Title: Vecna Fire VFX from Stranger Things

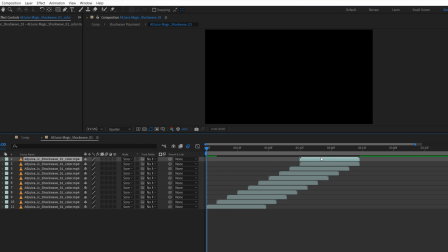Then this magic shockwave, which we looped in its own comp with duplicates stacked to give a quick constant pulse, and a duplicate of these placed smaller inside before using turbulent displace.
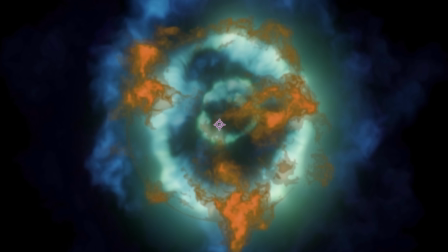And then a glow effect. We added this fireball into the mix, then this deflection asset from the Trapcode Magic Pack,
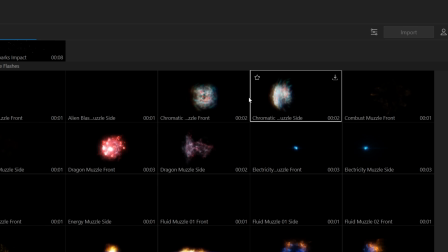and then we used this chromatic muzzle front from our own pack, also available on AE Juice.
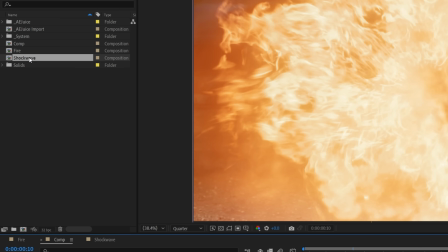With all these combined, we have this, which we can use in our main comp with adjustment layers for displacement like we did with the fire,
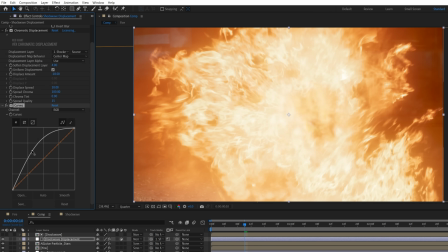but also to blur and boost brightness, giving us this.
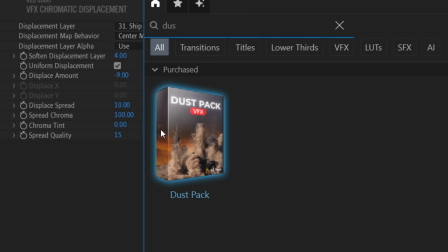Now above all of this, we also added some extra displacement using this ship dust top asset from that same dust pack,
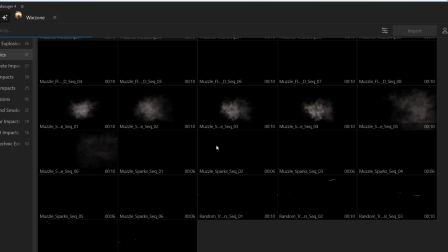Then for some extra assets on top, we use muzzle smoke emitting from the center.
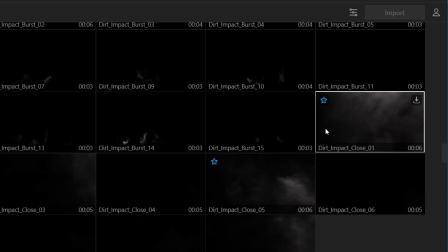This close fog, dirt impact close, and blizzard as atmospherics.
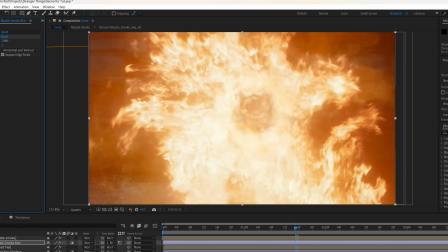For each of these, we have adjustment layers using the assets as mattes with blur and boosted brightness effects so that we're using the same color from the fire layer below.
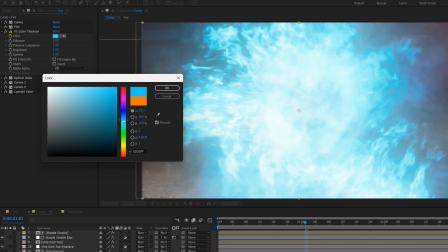Meaning, if we change the fire color, we don't have to go back and change each individual asset.
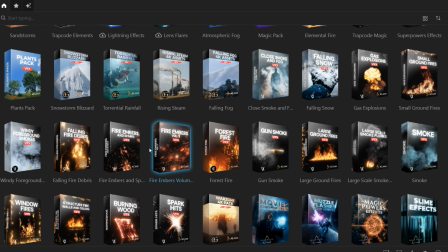And even though we can't see any in the original, we like these Ember assets that we found, so we added those too.
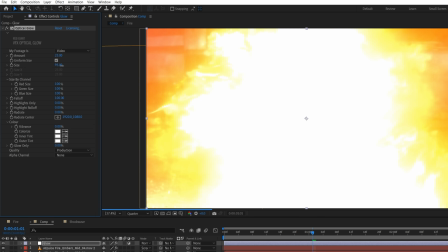Lastly, we added an adjustment layer with a subtle glow over everything, and for Vecna,
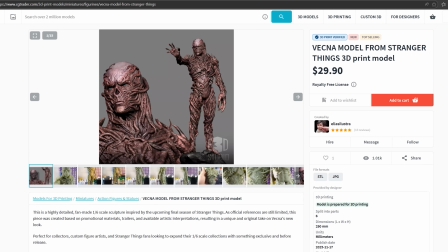we found this great STL model on cgtrader.com, which was also in the same type of pose already.
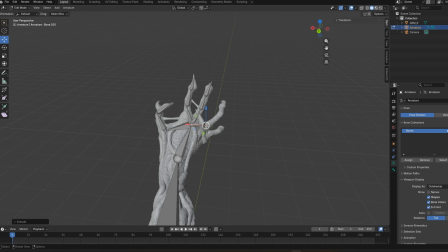However, after a long day of heartbreak and pain, we just could not get anything to work for rigging,
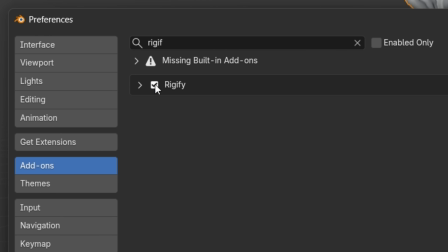so we went with this model instead and used the Blender Rigify add-on, but that failed. So we tried Mixamo, which also failed.
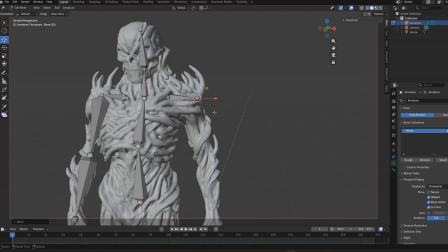So we tried one last time with a manual armature, which finally worked.
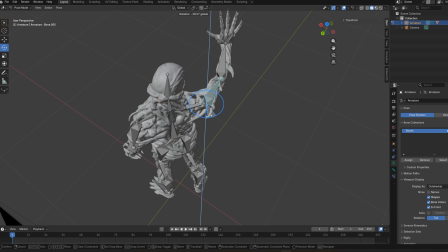And now with him posed with his arm up, we did some simple animation, keyframing a lot of the rig throughout with subtle movements.
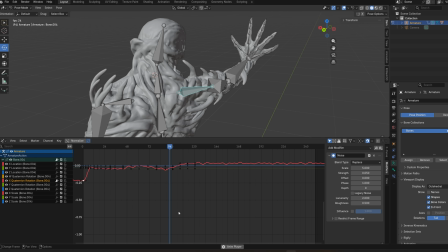For extra motion, we added a noise modifier to the rotation of different bones. This helps add some shake and variation as if he's struggling with the power.
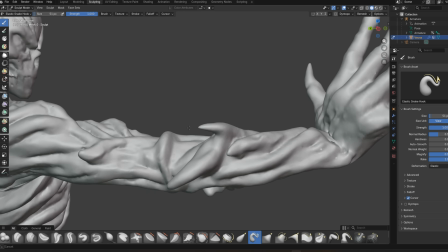We use sculpt mode to alter his proportions a bit as well and sharpen some of the tendrils to match his more spiky look this season.
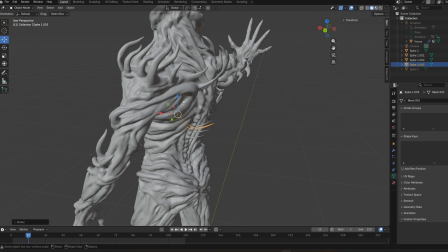And we also created some extra spikes for his back with simple meshed and tapered curves.
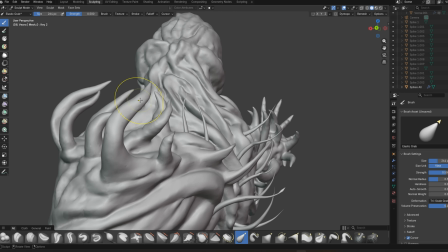Using shape keys, we sculpted and animated the tendrils to look like they had that jolty,
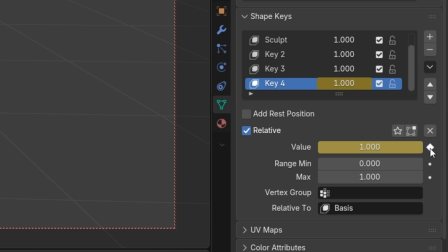staggered growing effect we see in the original by keyframing the shape key values at different points.
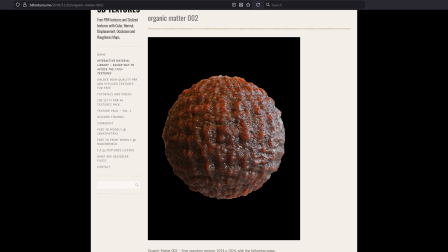For his skin, we found this cool organic matter 02 material from 3dtextures.me,
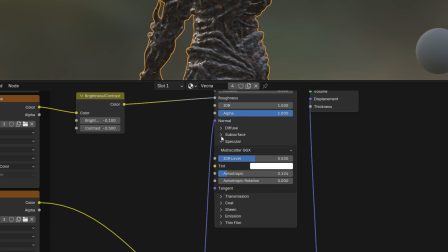giving Vecna his meaty look, and some subsurface scattering for the firelight to pick up.
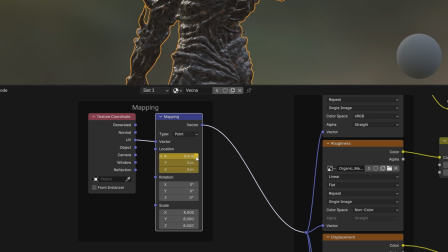We also decided to keyframe the mapping location to give that classic Vecna flowing skin animation,
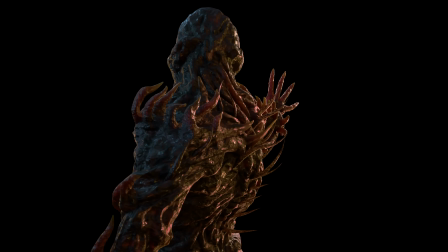even though it's a lot more subtle in the original. We just thought it looked cool, so deal with it.
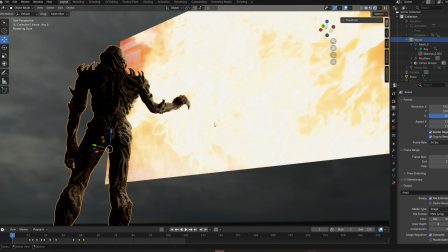For lighting, we first tried using a render of our comp as an emission shader on a plane in front of him,
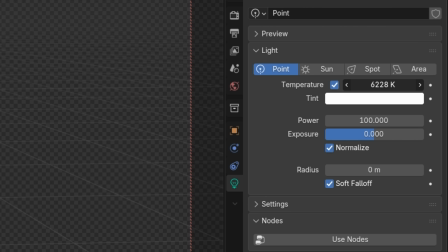but we ended up getting a better result just by placing point and spotlights around him using warm colors and temperatures.
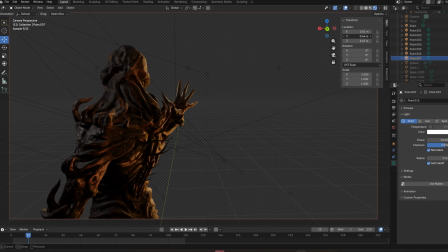We used a few colder lights too on the top left with keyframe power to match the original scene's flickering lights, giving us this.
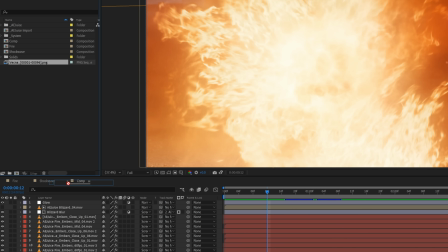Now once that rendered, we'll bring it into our comp and place it beneath a few of the top layers.
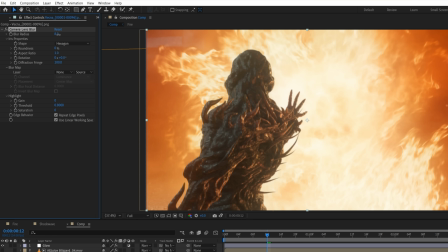We then used a camera lens blur effect to knock him out of focus,
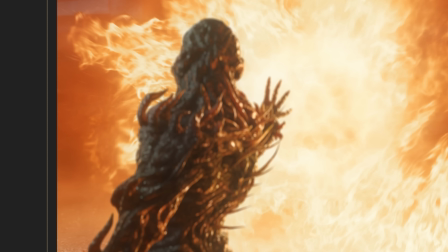some effects to add brightness and contrast, and a bit of light wrap before finishing the shot with some camera shake and a grade, giving us this.
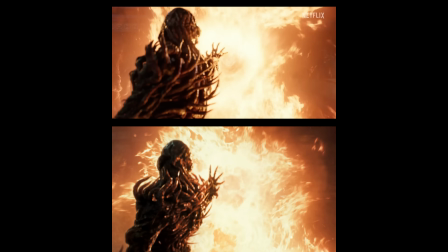It's definitely more of a chaotic version than the original, but what I love so much about this and what Thompson does best is taking assets and bending them to work in ways that you wouldn't think of at first.
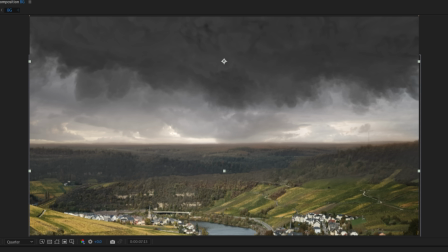The way that he uses assets like these AE Juice assets reminds me a lot of sound design,
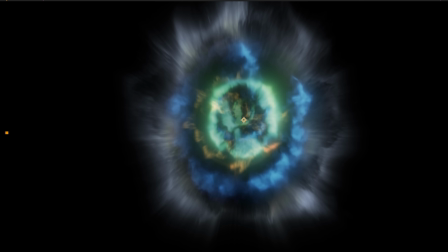using a sound of a screaming tea kettle as a train or bacon as rain.
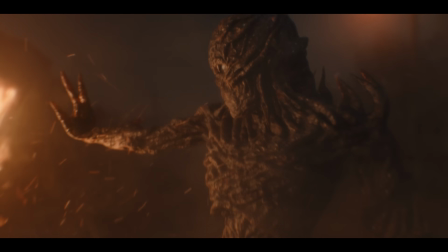I love the no boundaries creativity of that, and it constantly leads to results that surprise me. Again, check out AE Juice to get the big VFX bundle that we use today at 30% off for their New Year's sale and an extra 10% off when you use our code FilmRiot. But that's it for us and 2025. Until next year, don't forget to write, shoot, edit, repeat.